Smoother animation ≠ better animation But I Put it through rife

I don't expect you to internalize and remember all of that, but suffice to say, all of these principles are, in their own way, extremely important to the process of crafting a good-looking cartoon. And here are the ones that the AI completely fucking ignores.
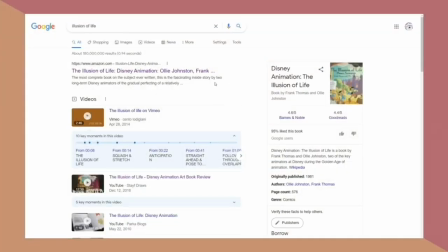Are you beginning to see the problem? Side note, if you're an animator, you should seriously buy that book if you haven't already.
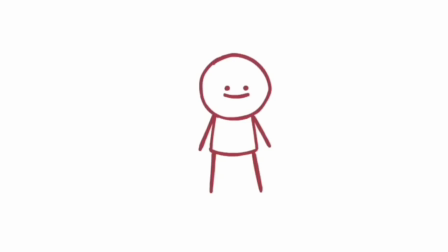Here's an image of a little man. He's doing very well, and I'm proud of him.
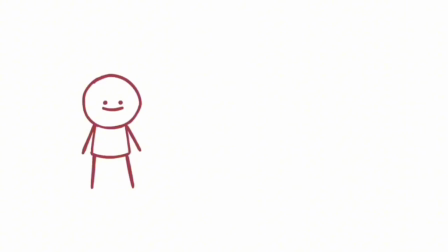He will be demonstrating 2 of the most important fundamentals of animation, timing and easing.
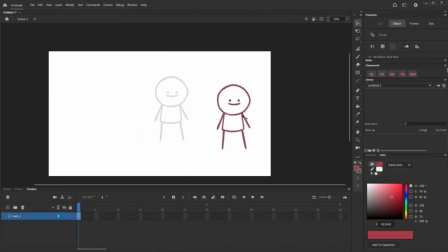Say we want to get him from here to here on the canvas. I could manually hand animate the man on 1s,
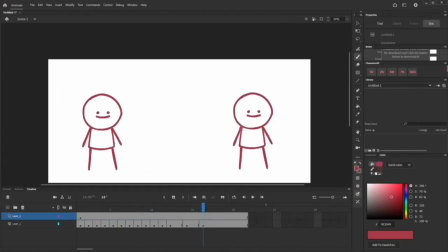Or I could instead tell my animation software to do it for me by tweening or interpolating that movement.
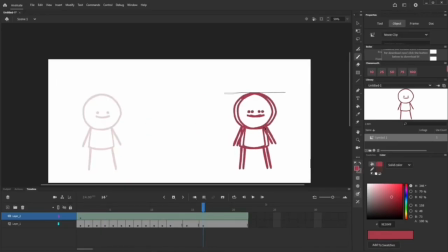I have just saved myself a lot of time by doing this, and the only catch is that, well, it looks like a computer did it. But why though? You see, when you ask a computer to make a guy go from here to here, it sure is gonna do it, but it's gonna do it in the most simple and efficient way possible.
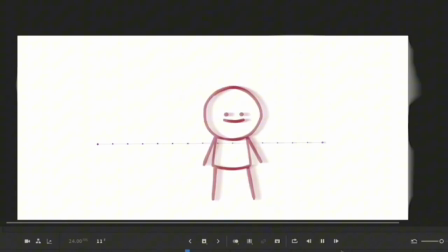Perfectly even, steady all the way, boring, lifeless. This is exactly what that fucking AI is doing.
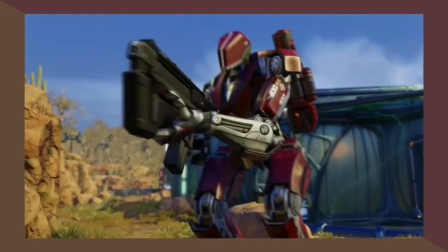And unless you're literally animating a robot, you would never, ever animate something like this.
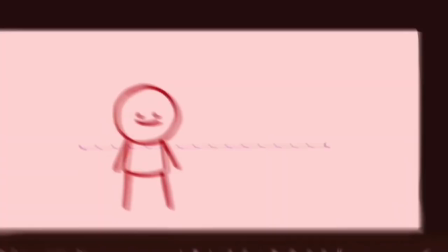Because it doesn't look good!
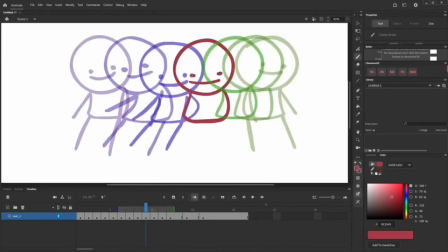I can tweak this motion and clean it up by hand using the interpolated frames as a baseline, and this approach will probably still save me some time, but that's my point. The tool helps, but I'm not a... Well, I am a tool, but I'm the one giving life to what would otherwise be a lifeless motion.
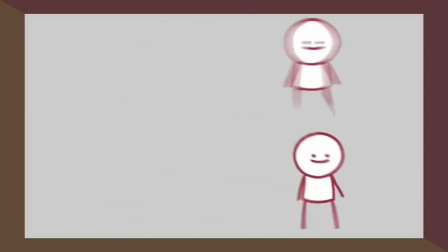These two boys are going from one extreme keyframe to the other in the exact same amount of time, but they feel totally different. One of them was made by Dane, age 2.
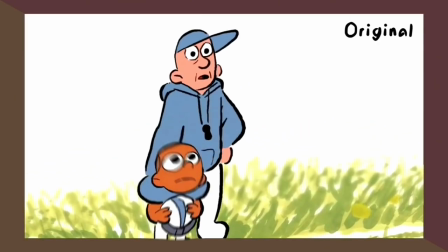The AI has no concept of easing into or out of movement, and so it introduces boring,
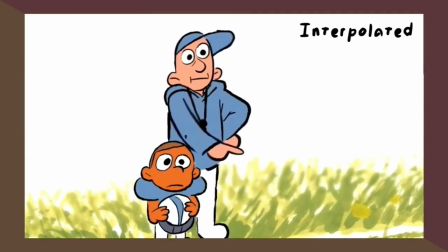sterile timing that conflicts with what the animator intended, disrupting the flow and,
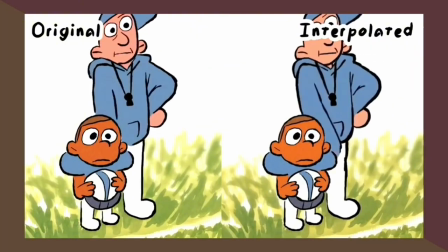ironically enough, making the motion jerkier and harder to understand. It always just looks lifeless and unnatural.
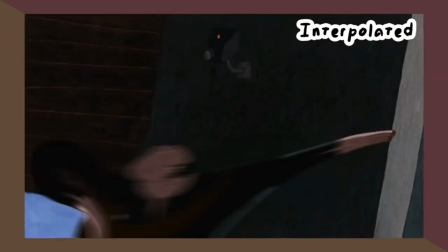That looks so bad! But wait!
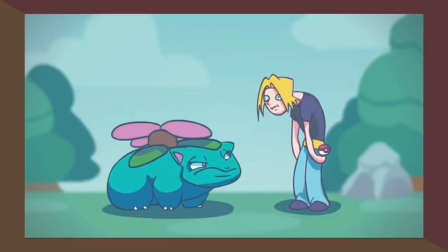It gets worse. The issues with timing get significantly worse on animation that wasn't done entirely on ones.
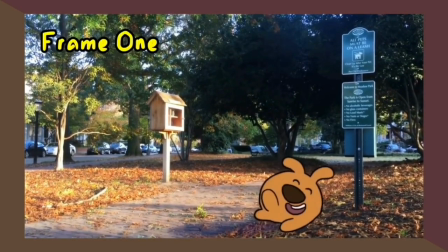Let's say it's on twos. The AI doesn't smooth anything between the first and second frames of a single drawing because there's nothing to smooth. They're the same picture. This means that what was originally a perfectly fine 12 FPS animation is now a janky
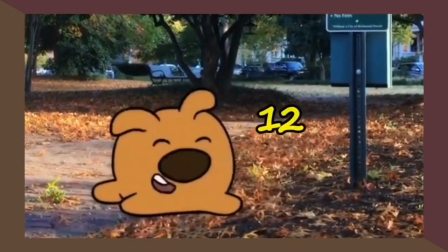mess that constantly alternates between 12 FPS and a blurry, ugly 48, 4 times its original speed.
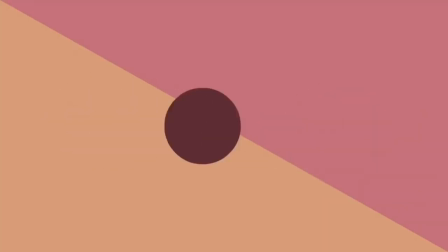It creates this awful artifact where now, instead of a few frames implying a smooth movement,
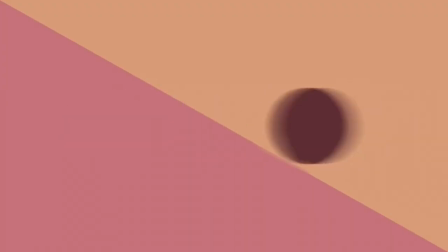a lot of frames instead imply this gross, janky one.
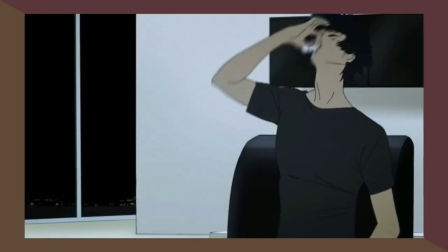You may not actively see that that's what's happening, but you can definitely feel it, because it feels bad. You know people get paid to do this, right? Like, in-between animator is a job title. If you tell a computer to fill in the gaps, how do you think it's gonna do it?
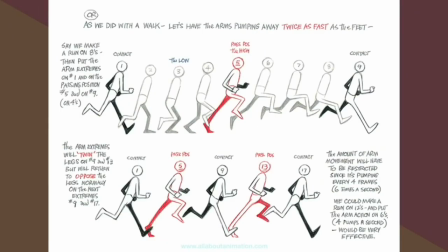You think it's gonna pick up on all the little details, tiny nuances, an in-between animator at Yada, Titmouse, whatever the fuck is getting paid to notice? Look, if I take my arm and I go like your brain fills in the gaps.
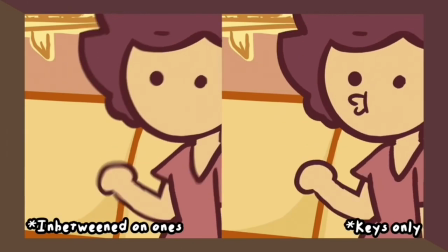It sees the movement, and a good in-betweener should be able to fill in the gaps by emphasizing the timing, the arcs, everything.
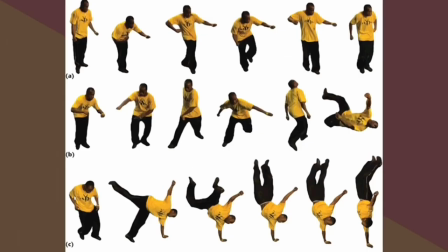Computer don't see any of that. All it sees is a collection of JPEGs, a stupid binary game of connect the dots,
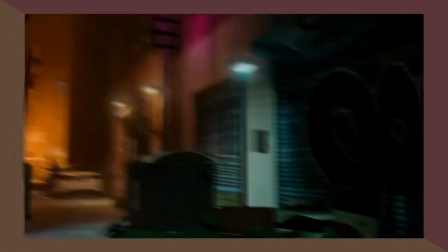and boy howdy, is it gonna connect those dots in the most boring, lifeless fucking...
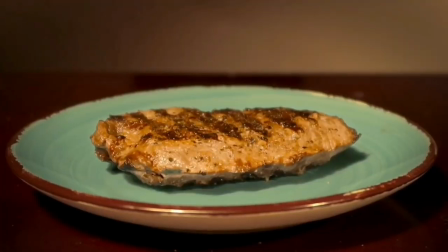How do people like this? This is like ordering a $30 gourmet steak and waterboarding it in ketchup.